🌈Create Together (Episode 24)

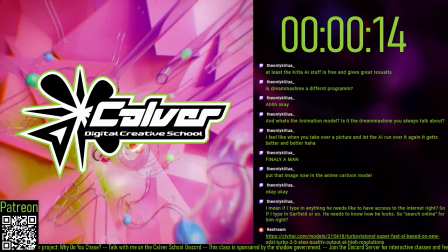Welcome to Calvin, the Digital Creative School.
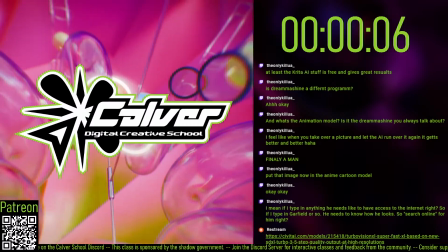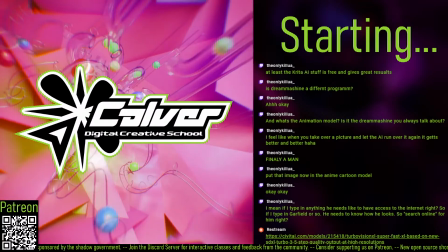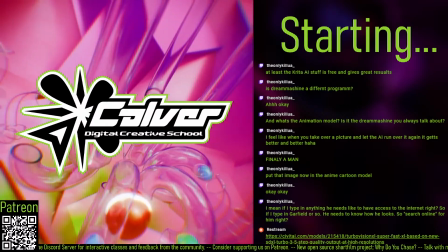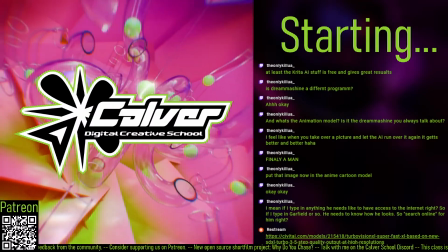Hello, we are back at it again with Create Together. We just wrapped up our Krita Stable Diffusion AI workshop. I hope some of you guys watched it. I think it's I think it's a really useful tool. If you haven't seen it yet, you can stream it. If you're a student member, if you get a student membership through Patreon, you can watch it in the past classes section. But today, right now, we're going to watch. Wait, does the camera can the camera frame me? Oh yeah, this is better. We're gonna look at some student submissions. Let's see what we got today. I'm still struggling a little bit with getting my Wacom tablet to work. It's not all the programs support it. It's a bit frustrating sometimes. All right, let's go.
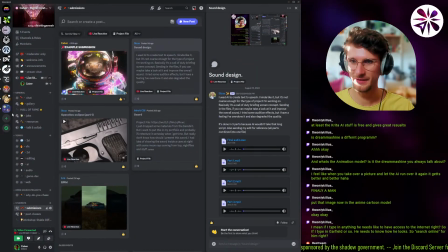Let's go to the submissions here. Okay, cool.
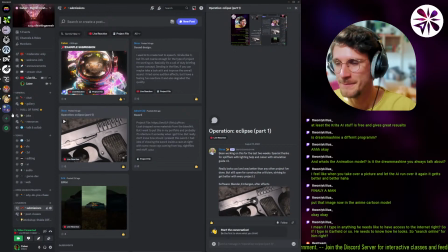Oh, Strax finished an animation. Let's see. He says, been working on this for the last 2 weeks. Special thanks for Spliffium and with lighting help and Calva with simulation guide. Really looks cool and way better than any other project I've done.
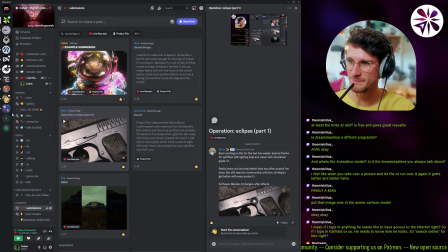But still open for constructive criticism, striving to get better with every project. Software, Blender, Ambigin and After Effects. Awesome. Alright, yeah, let's check it out, man. Really excited to see this.
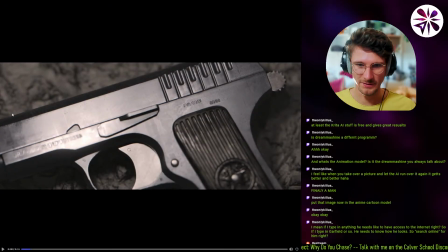I remember me helping you with slow motion kind of like muscle flare, so yeah, let's check it out.
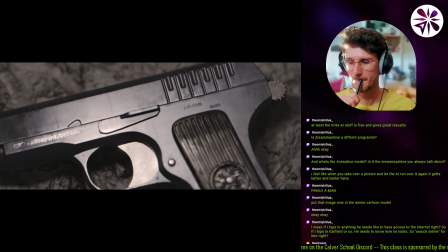Across continents, a covert conflict simmers beneath the facade of diplomacy.
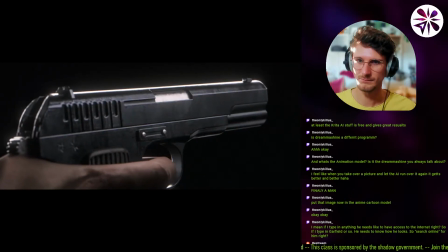A single spark, ignited in secrecy, threatens to unravel the fragile threads of international stability.
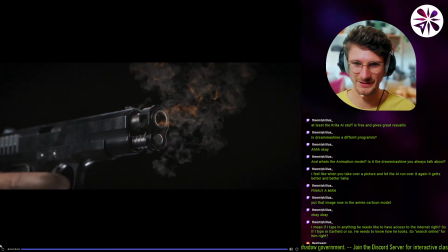Really good. That's a really nice shot. Yeah. The lighting also looks really nice on the gun here.
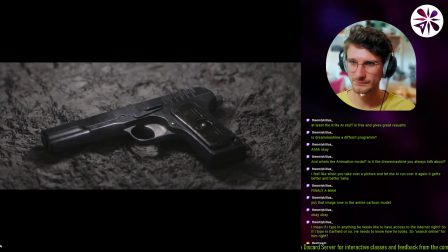Across continents, a covert conflict simmers let me turn down the volume a little bit.
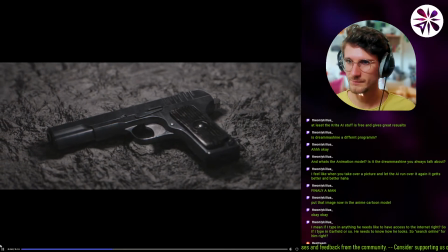beneath the facade of diplomacy. A single spark.
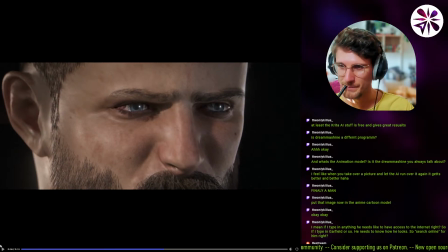I feel like he could be lit much darker, because right now like it's very obvious that he's a CG character. Maybe if you had less, I mean the lighting in general is not very flattering right now.
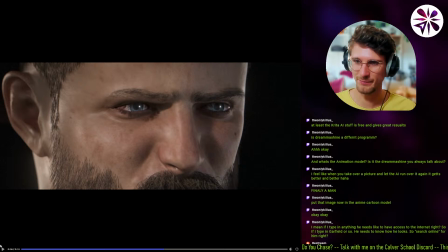Like if you did a bit more of a classic 3-point light setup with like a lot of shadow cast by the nose onto his cheek here, and maybe like maybe the other side. No, if this side was darker, I think it would look very cool, much cooler.
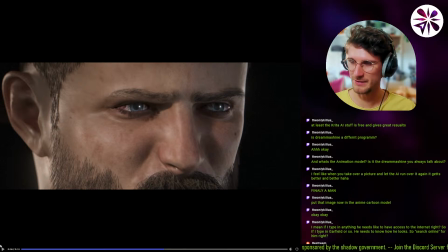Like if this side was dark and we had a little bit of a highlight on his eyes here. Yeah, I think there's a lot of improvement possible on this shot here, lighting him. ignited in secrecy.
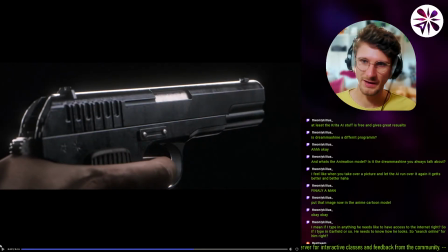That looks cool. I think it feels a bit flat. Like I think if the camera angle was if the lens was a bit wider, I think the shot would feel a little bit more deep. Or maybe if we had a little bit more detail in the background that's like passing by, we would get a little bit more depth.
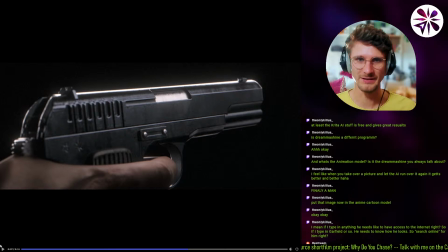Because like as I always say, I like to try to get a foreground, midground and background element, right? So it really feels like the image has a lot of depth. And right now we mostly only have a midground.